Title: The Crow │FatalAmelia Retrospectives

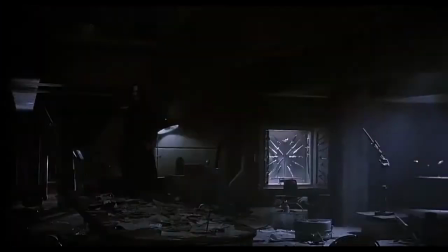12:24 Lee's untimely death has added to the crow's mythos of pain and misery,
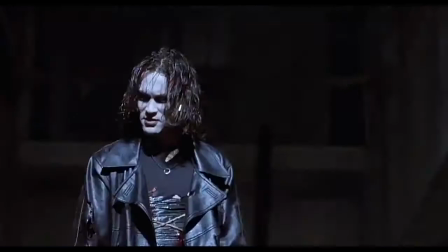12:28 and ended up making the movie a critical and commercial success when it came out a year later, as people flocked to the theater to see the movie that killed Brandon Lee.
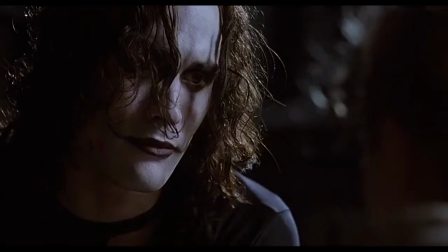12:36 And since that initial success, it's gone on to become a beloved cult classic. And since the themes of this movie are always going to strike a chord with audiences,
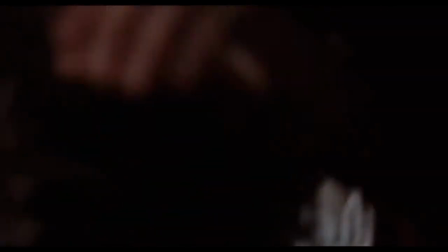12:44 I'm quite confident in saying that as long as humans walk this planet, this timeless, angsty goth action movie will be beloved. The performances in The Crow are incredible across the board. Lee steals the show as Eric Draven, bringing pain and anger and sadness to the role.
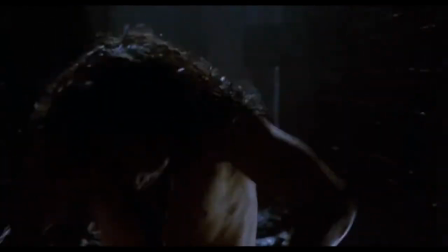13:01 Because of his death during the filming of the movie, it almost feels like he haunts it.
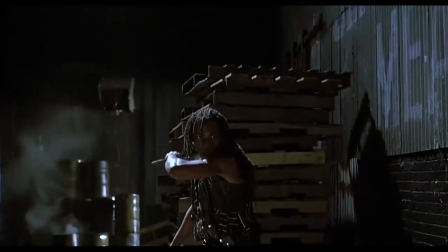13:05 He conveys everything so naturally and portrays Eric with a confidence that speaks volumes to his talent.
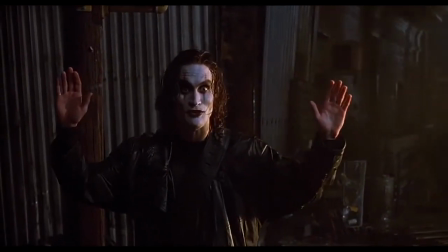13:11 Something that reviewers originally harped on was a lack of depth in the character. But… where?
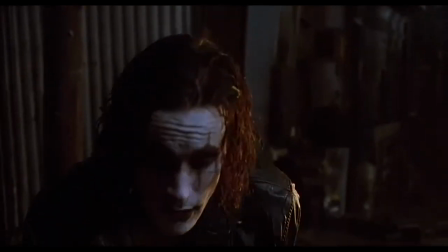13:17 There is complexity in Eric's character. I don't see where they're not seeing it.
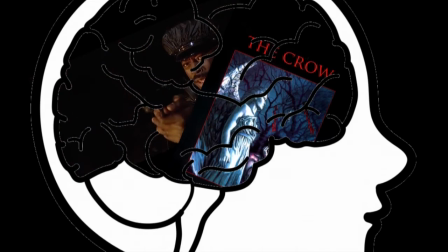13:21 Maybe it's clearer to me because I've got the original comic taking up as much space in my mind as the movie does, and you get to see inside Eric's head more intimately in the comic.
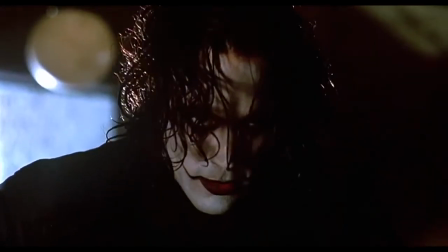13:30 But come on, this isn't a flat character. Eric is a ruthless killer, but he needs to retain his humanity for us to sympathize with him.
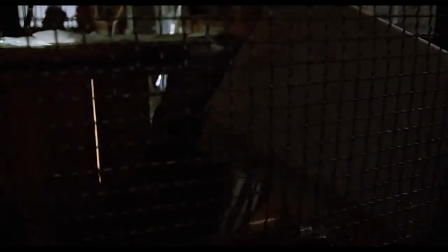13:38 And he does. Whether or not you would ever personally do the things that Eric does in the name of revenge is beside the point,
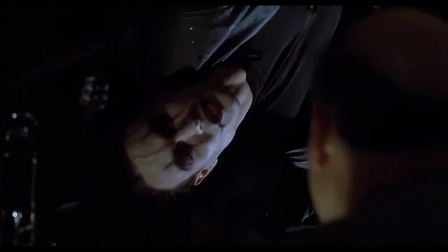13:45 because you never, for one goddamn second, ever feel like his actions aren't justified.
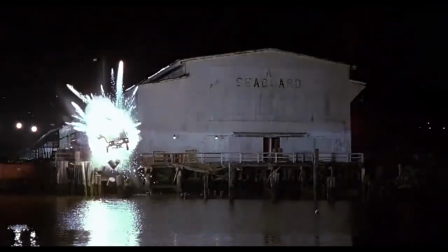13:50 Yes, my man! Stab, dose, explode, and yeet your way through the underbelly of Detroit.
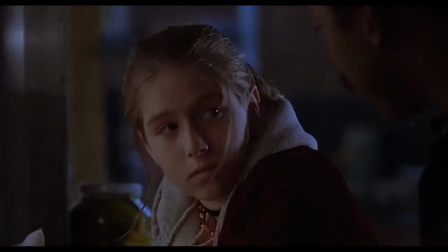13:57 I'm with ya. That's the ruthless killer side of Eric, but what about the humanity? That's where Sarah and Albrecht come in.
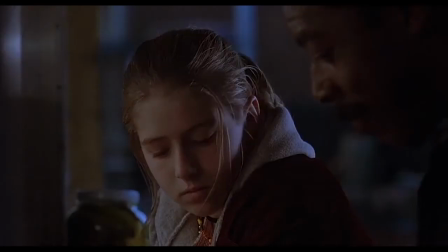14:04 He has some lighthearted moments with Albrecht, to remind us that humans have a fucked up sense of humour no matter what.
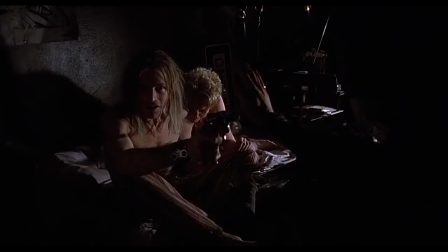14:10 This scene always gets a good laugh out of me because of its effect on the bad guy.
You are seriously fucked up?
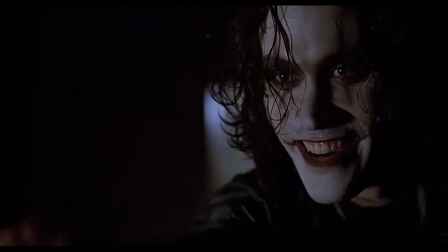14:18 But you're looking new. You need professional help.
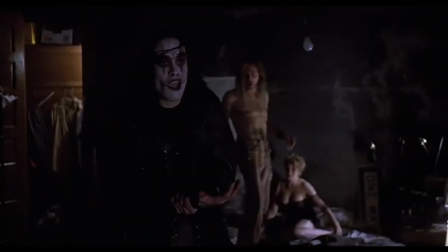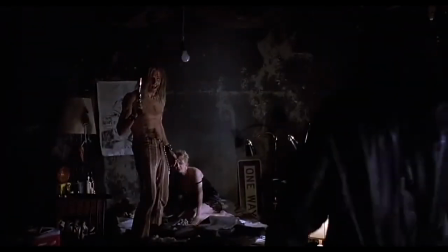14:31 But
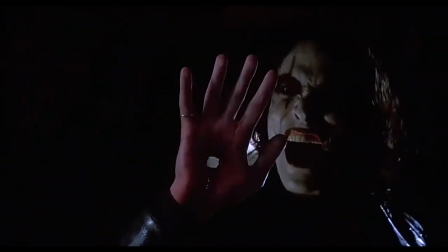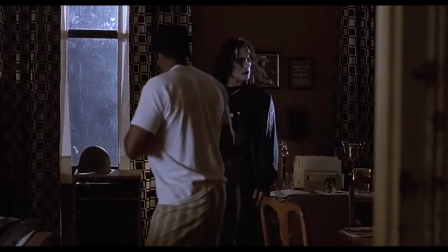14:40 this scene always gets a good laugh out of me because it shows that he can tone it back,
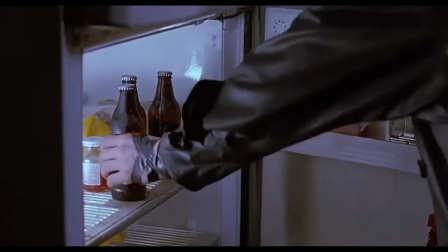14:47 that he is still a human and has the personality that he had before.
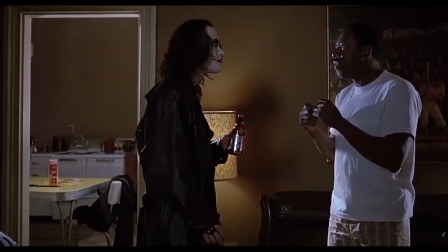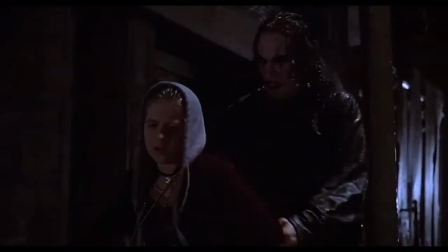15:00 And Sarah shows us a paternal side of Eric, how he must have empathized and cared about this little street tough to take her into his home even though he has no connection to her.
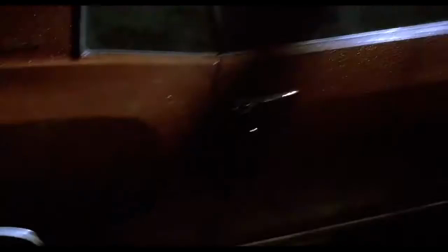15:09 Sarah shows that he could form bonds before, and Albrecht shows that he can form bonds now.
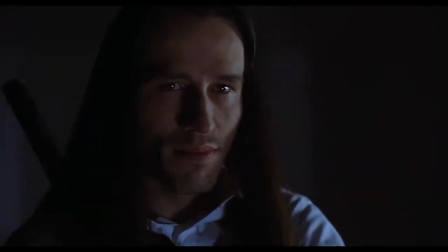15:14 He's changed, but he's not unrecognizable. This is shown perfectly in the scene in the church where Eric has lost his invincibility.
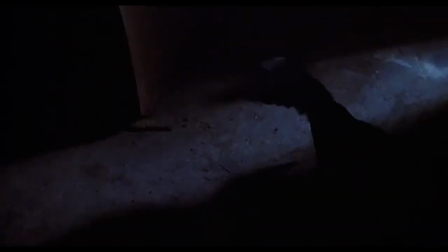15:22 After being shot in the shoulder, he delivers the line, ah fuck, in what might be the best line delivery of all time for me.
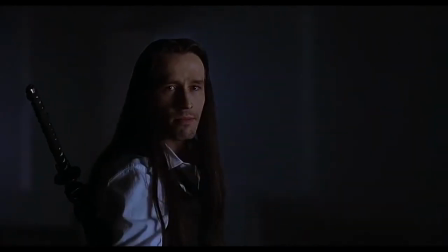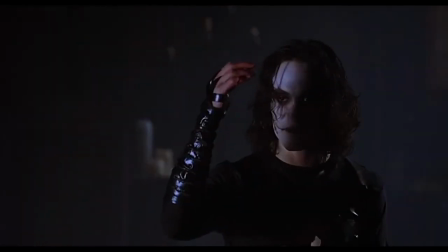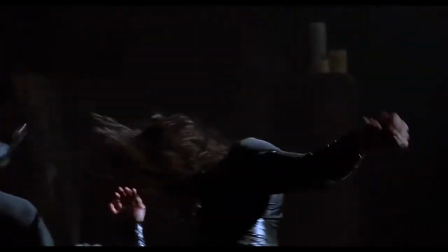15:40 There's disbelief, shock, and a sort of sarcastic lethargy to it that brings a sad irony to the fact that Lee himself did not survive this film.
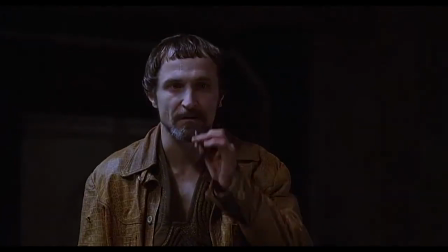15:49 Michael Wincott as Top Dollar and David Patrick Kelly as T-Bird are also show stealers. Topdoller is one of my favourite villains of all time. Wincott's deep gravelly voice does things to me.
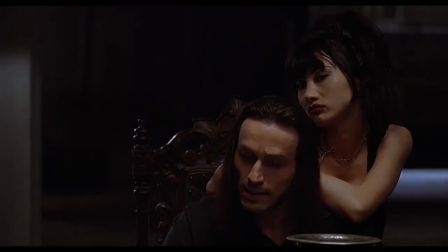16:01 I still ain't heard the story on why Gideon's burned out. Is that a natural catastrophe or act of god or something?
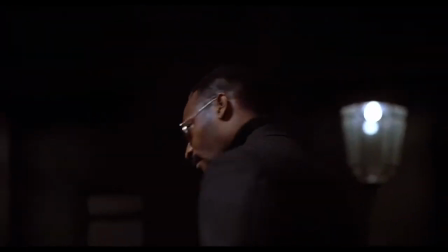16:10 Call it my need to know.
And if you claim it doesn't do things to you too, you're lying.
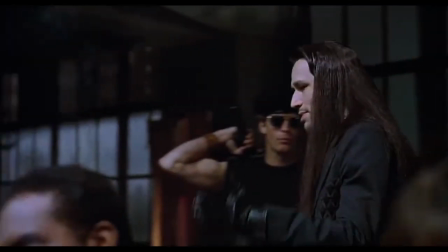16:15 Stop lying. His delivery is as cool and calm and commanding as you'd expect from a man who knows he's at the top of the
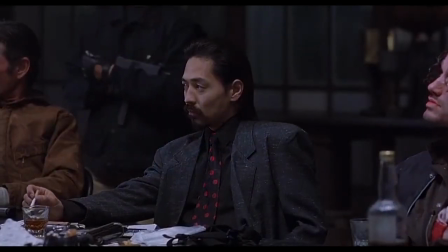16:21 food chain. and his dynamic of not caring about money is a trait you don't often see in crime movies.
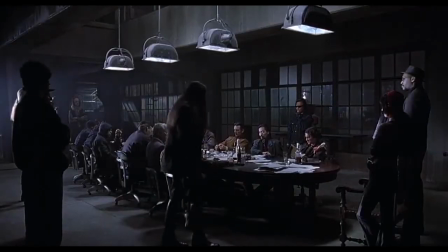16:27 He wants glory. He wants legacy.